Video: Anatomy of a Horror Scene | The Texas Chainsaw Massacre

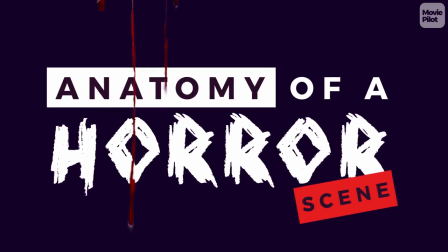Welcome to our video series called Anatomy of a Horror Scene, where we here at MoviePilot slice through a classic moment in horror and dissect why it's so scary.
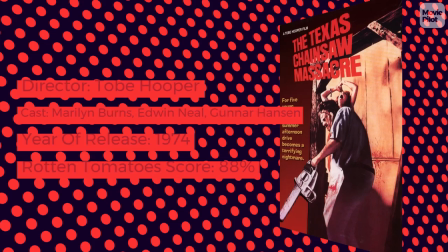Today, the movie on the slab is none other than The Texas Chainsaw Massacre.
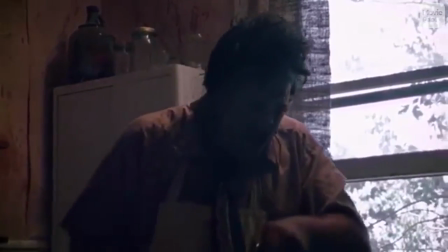There have been numerous sequels, prequels and even remakes, but none match the brutal carnage of Tobe Hooper's original movie from 1974.
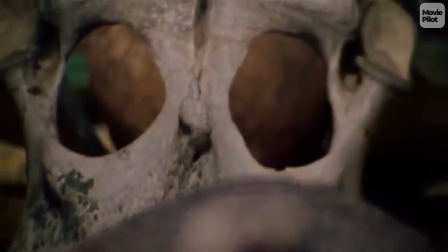Shot for less than $300,000 with a cast of unknowns, The Texas Chainsaw Massacre shaped the horror genre as we know it today.
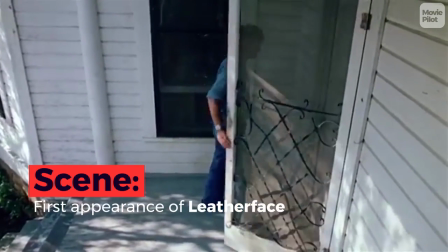Join us as we cut through this crucial scene from the horror classic and explore why the first appearance of Leatherface still haunts our nightmares over 40 years later.
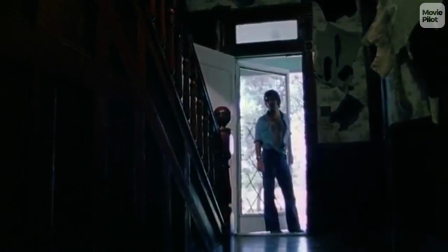Hello?
Up to this point in the film, no one has been hurt.
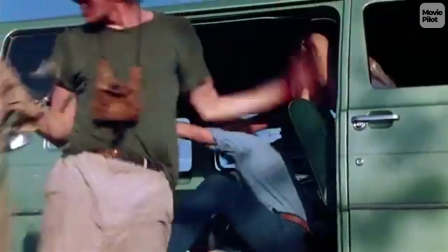However, the sense of dread that we first felt after meeting the crazy hitchhiker continues to build as Kirk knocks on the door.
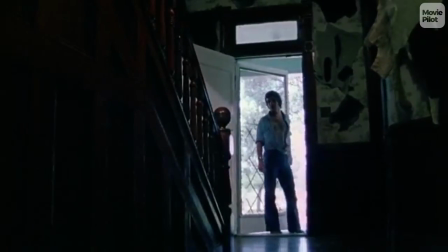Just listen to that sound of industrial machinery ominously droning on in the background.
Hello? Hello?
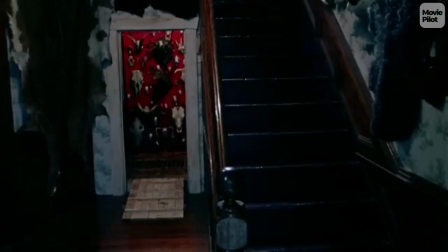For the first time, we see that those who live inside have lined the walls of animal skeletons.
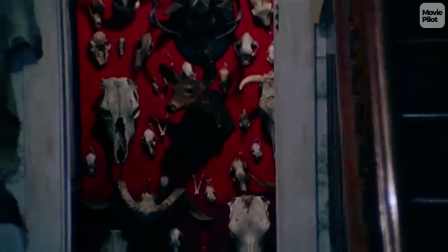The art direction here is somehow both beautiful and hideous all at once.
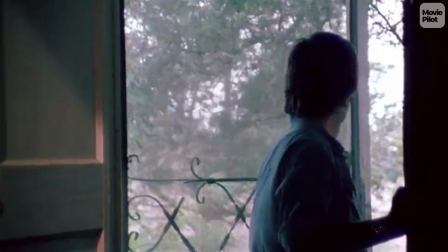Reports on the set claim that the animal meat used for decoration rotted quickly in the heat, creating an unbearable stench that added to the production's frenzied atmosphere.
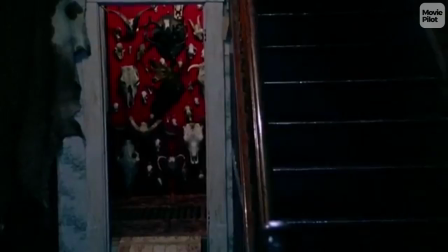Hello?
After lingering for some time on the door, a succession of quick cuts pull us closer and closer as pig noises begin to emanate from within.
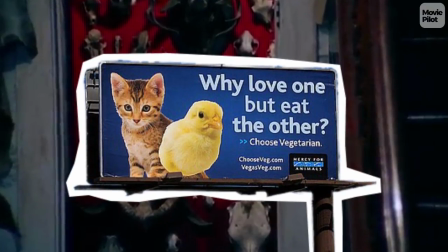Critics argue that the Texas Chainsaw Massacre is a pro-vegetarian film, forcing humans to experience life in a slaughterhouse like the animals we kill for food.
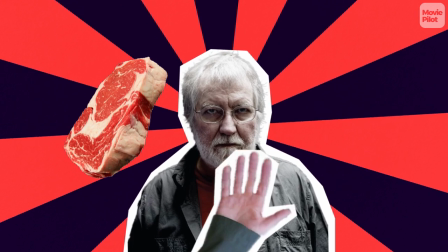Director Tobey Hooper even gave up eating meat during production on the film, possibly for this very reason.
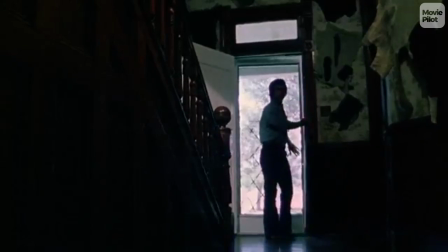Kirk steps into the house, technically invading Leatherface's home. The seemingly deserted building sure is creepy, but it's still daytime though, so how bad could this be?
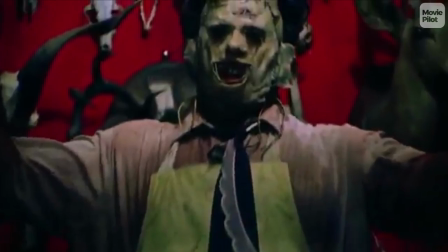Out of nowhere, Leatherface suddenly appears, and horror cinema would never be the same again.
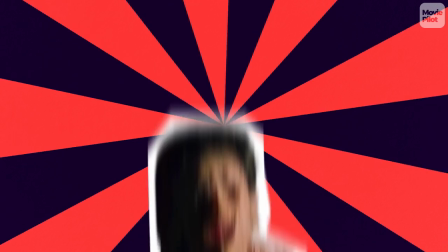Wearing a mask made out of someone else's skin,
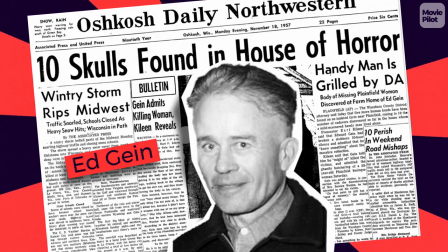The Murderous Cannibal was based on real-life Wisconsin killer Ed Gein, and went on to appear in six subsequent continuations and remakes.
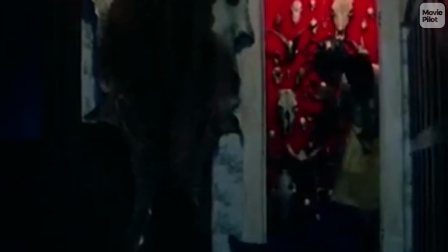The hammer blow to Kirk's head takes audiences completely by surprise, disgusting and shocking us in equal measure.
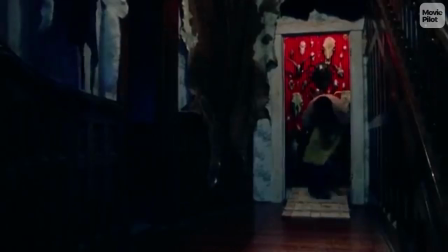If you look closely, though, there's no gore. Instead, it's the grisly sound effects and clever editing that makes this scene so disturbing.
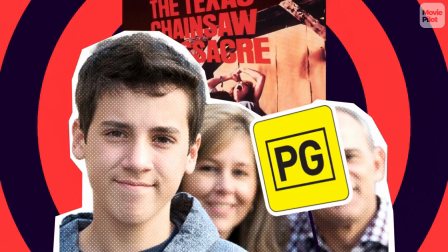Hooper deliberately kept the on-screen gore to a minimum in the hopes that the film would secure a PG rating. The film ended up being rated R because of the nightmarish content.
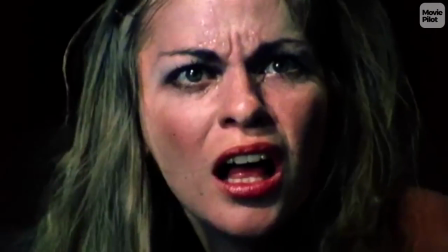But horror filmmakers today should take a cue from Hooper's book here.
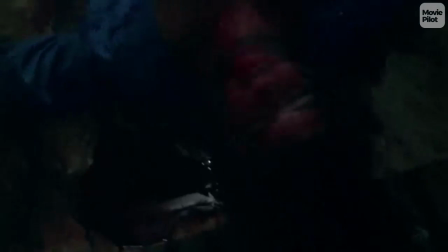See how Kirk's twitching body is far more horrifying than the copious buckets of blood that most directors would have put on display here.
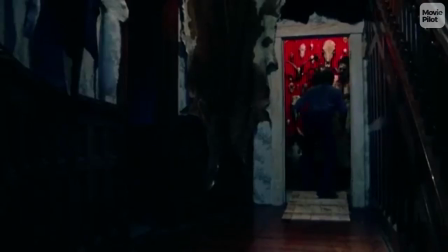Seconds after Kirk enters the house, he's immediately knocked out with a sledgehammer and dragged behind a steel door.
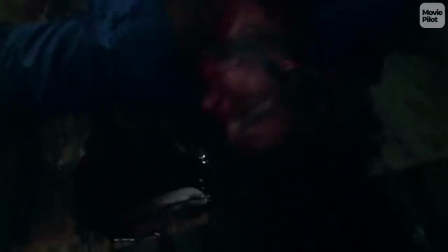The speed at which this happens is unnerving to say the least.
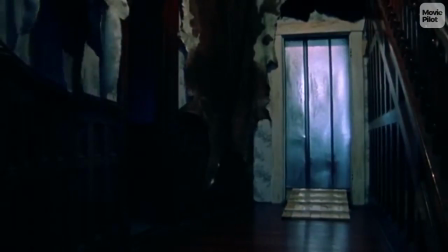Notice how the camera lingers again here, leading us to wonder exactly what Leatherface is doing to Kirk.
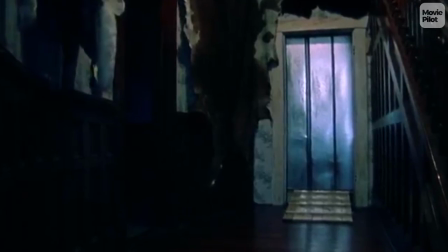What we imagine is always far scarier than what we can see, something which director Toby Hooper knew all too well.
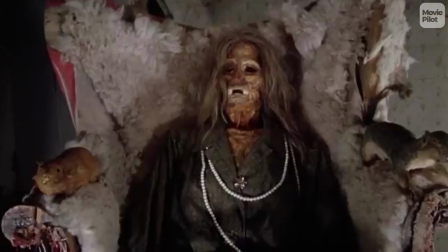From this moment on, the Texas Chainsaw Massacre never lets up, exploding with acts of nerve-wracking violence again and again.
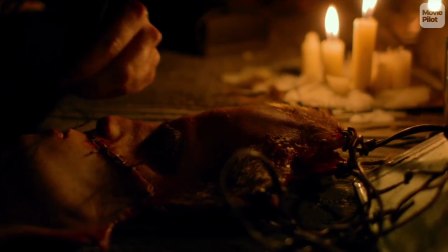Over 40 years later, the legacy of Tobe Hooper will continue to live on in the prequel movie Leatherface,
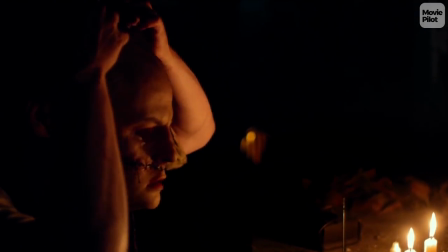which explores the disturbing origins of this cannibalistic serial killer.
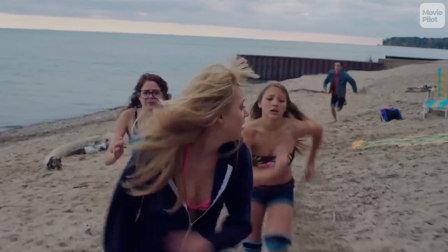Remember to check back with us soon as we sift through the remains of another iconic horror movie and dig up its scariest scene.
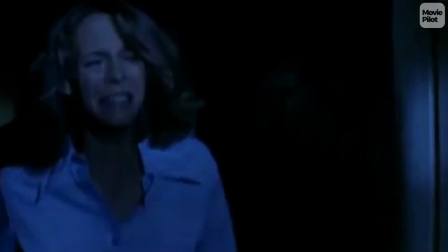Suggestions are always welcome in the comments section.